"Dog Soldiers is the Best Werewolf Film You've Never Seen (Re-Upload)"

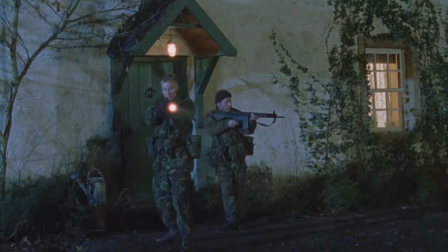Another good one is when they try and escape in a car, only for the car to have been ripped apart by the werewolves.
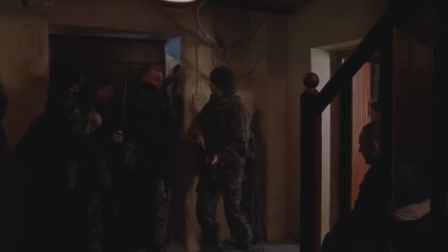As they retreat back into the house, a werewolf needed manages to get through the front door and kill them.
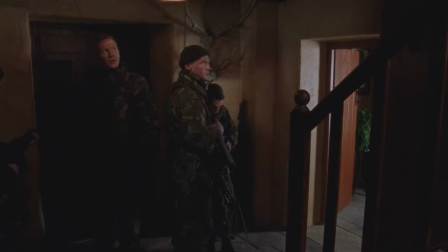After fighting it off and getting the door shut, Cooper tells the other soldiers to secure a perimeter and then asks Terry if he's alright.
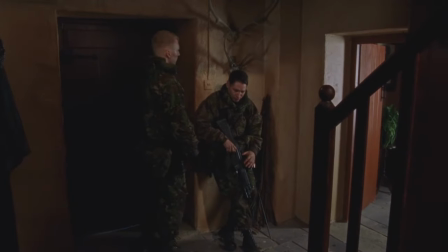And how does Terry respond?
Terry, are you okay? Got a real craving for a kebab.
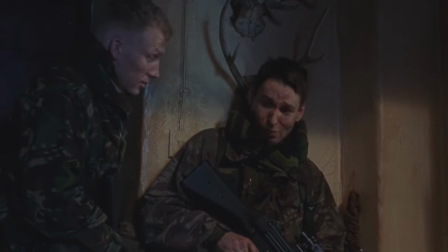There's just something so funny about a man who, in one of the worst experiences anyone could possibly go through,
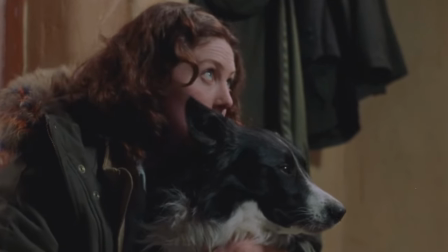just expresses that at that moment, he just wants a kebab.
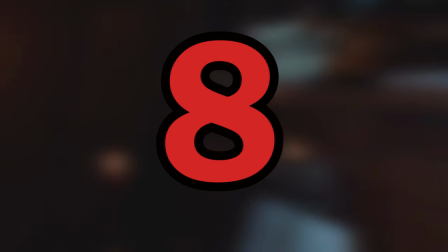Number 8 The film knows when to use music, sound effects and silence.
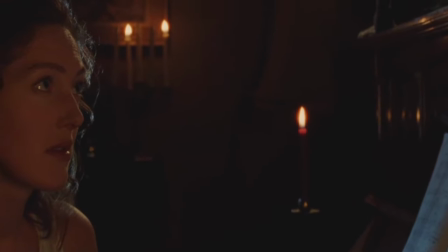There's several times during the film that the sound design really helps to immerse you in the world and feel the suspense of the characters.
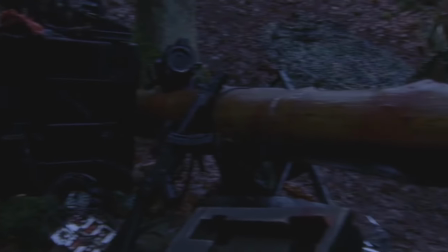A standout scene is what happens when they find Captain Ryan and what remains of the rest of his men.
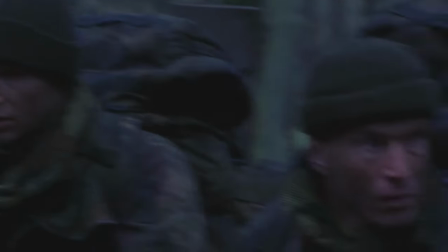When the group first arrives at the camp and discovers the go on their destroyed equipment, there's a sinister music playing in the background,
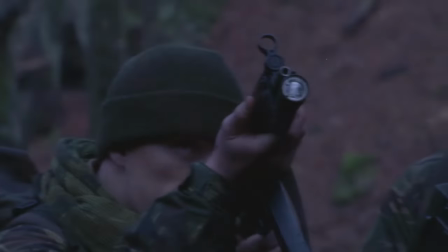helping to emphasise the unease that the soldiers feel upon discovering the wreckage.
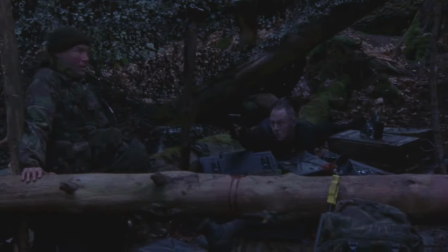The music then fades as the group search the camp and find Captain Ryan, showing them struggling to understand what has happened and what has happened to the captain.
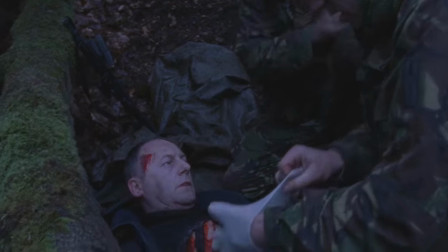As the group continues to try and call for help, only to discover none of the radios are working,
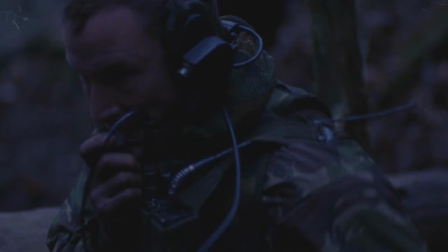and an unhinged Ryan continues to shout about how it was only supposed to be one of them,
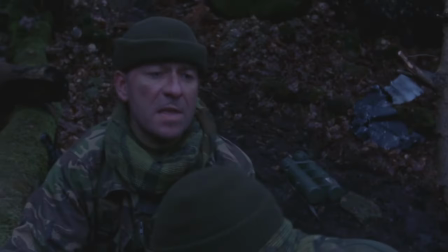the music slowly begins to creep back up, as Spoons informs the rest of the group that it's approaching night time.
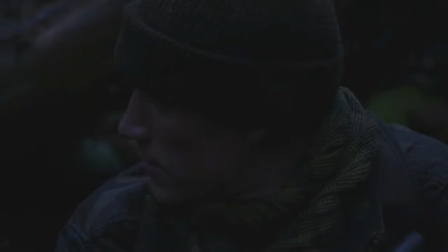The music cuts out as Sarge tries to get the group to stay focused, only for Ryan to tell them that they need to run for their lives before they're ripped apart.
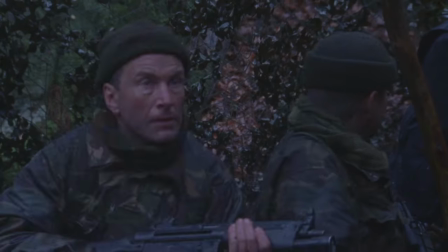As Sarge tries to tell him to stop scaring the rest of his soldiers, he is cut off by a man screaming in the distance, only for those screams to be replaced with howls.
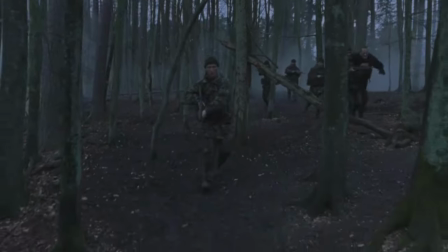As the group begins to flee for their lives, the music picks back up again, this time as a fast-paced violin piece to emphasise the horror they're running from.
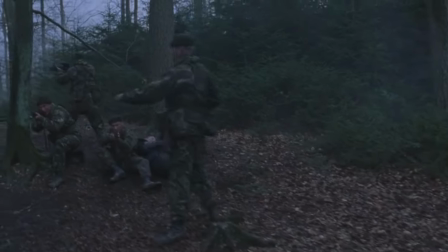This is only one example of the brilliant sound design in this film. Number 9 There's this guy called Spoons, right?
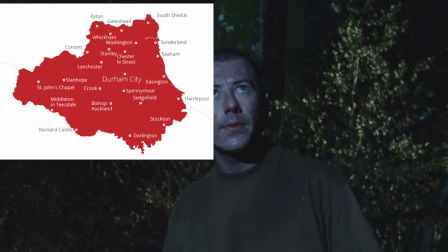And like me, he's from Durham, a place up north that's as sophisticated as Yorkshire, but the people are as mad as Geordie's.
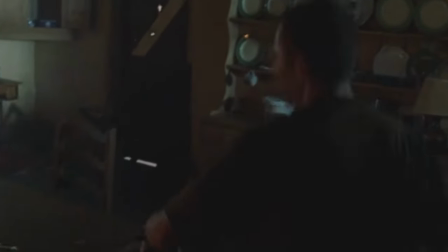You understand that? Okay, so this absolute madman is in a kitchen with a werewolf, right, and he's got no weapons.
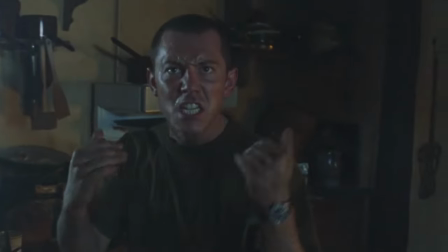So what does he do? He begins to box the ever-loving shit out of it.
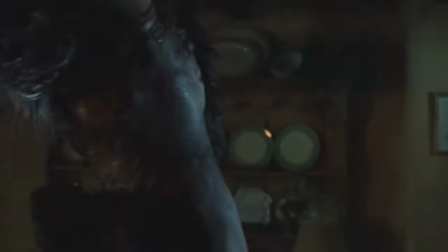If you tell me that the idea of a crazy Northman beating the shit out of a werewolf and winning isn't one of the best movie ideas you've ever heard, you're lying.
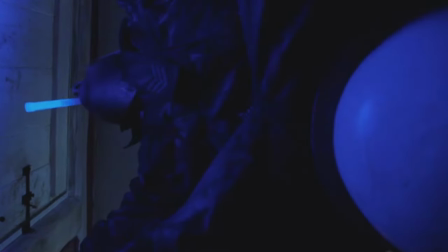So yeah, I just highly recommend watching this movie. It's got a good set of actors, set designs, costume designs,
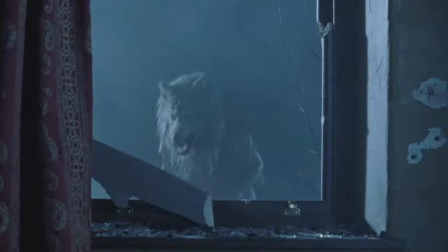the action is decent enough, the music gets the job done, and it's only an hour and 45 minutes long.
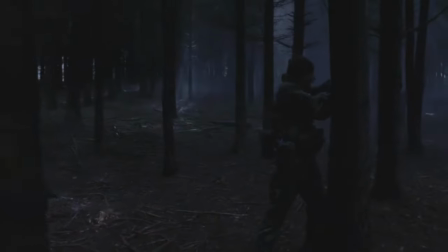So the pacing is good and it won't take up too much of your time if you just want a decent, quick watch of something.
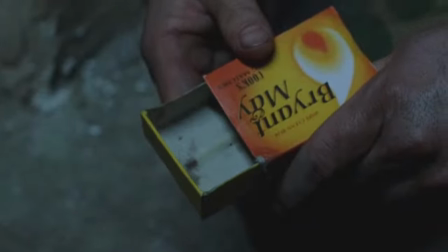I think the most tragic thing about this is that, despite doubling its budget and despite how good the film is,
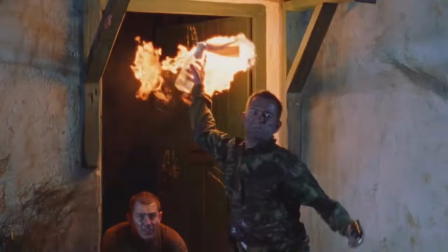we're most likely never getting anything else after this film.
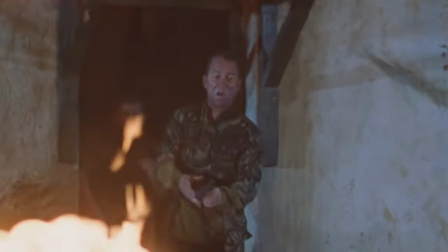The original version released in 2002, and there's never been any successful spin-off or sequel, mostly due to the fact that the director,
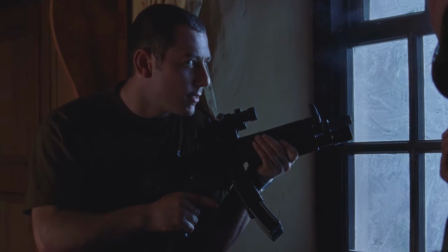Neil Marshall, doesn't own the rights to it anymore, and the people who do don't seem to want to do anything with it.
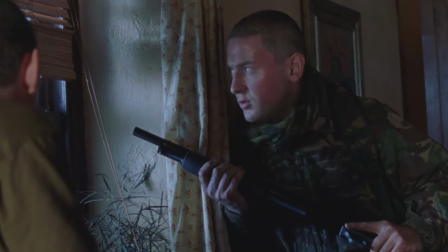Which is a shame, because this was Neil's pet project that he spent 6 years on writing,
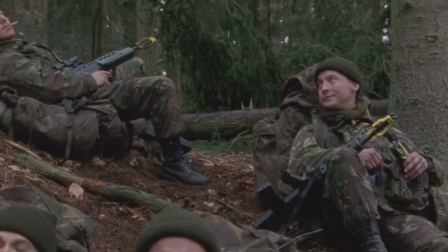directing and editing, and the fact that so much passion didn't get a sequel is such a shame to me.
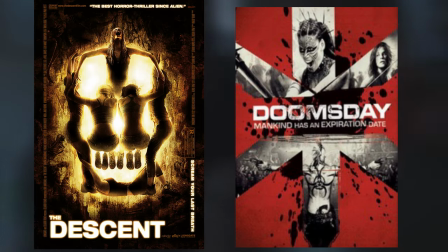Still, at least it helped to get his career sorted. He went on to make some well known cult films like Doomsday and the first Descent movie,
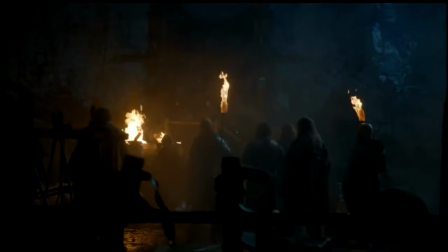and then went on to direct season 4 episode 9 of Game of Thrones, The Watch is on the Wall. An episode that most Game of Thrones fans will say is in the top 5 best episodes of the entire series.
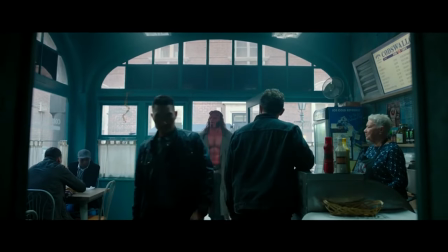Which is good, because he then went on to make Hellboy, so he kinda needed something to balance his karma out.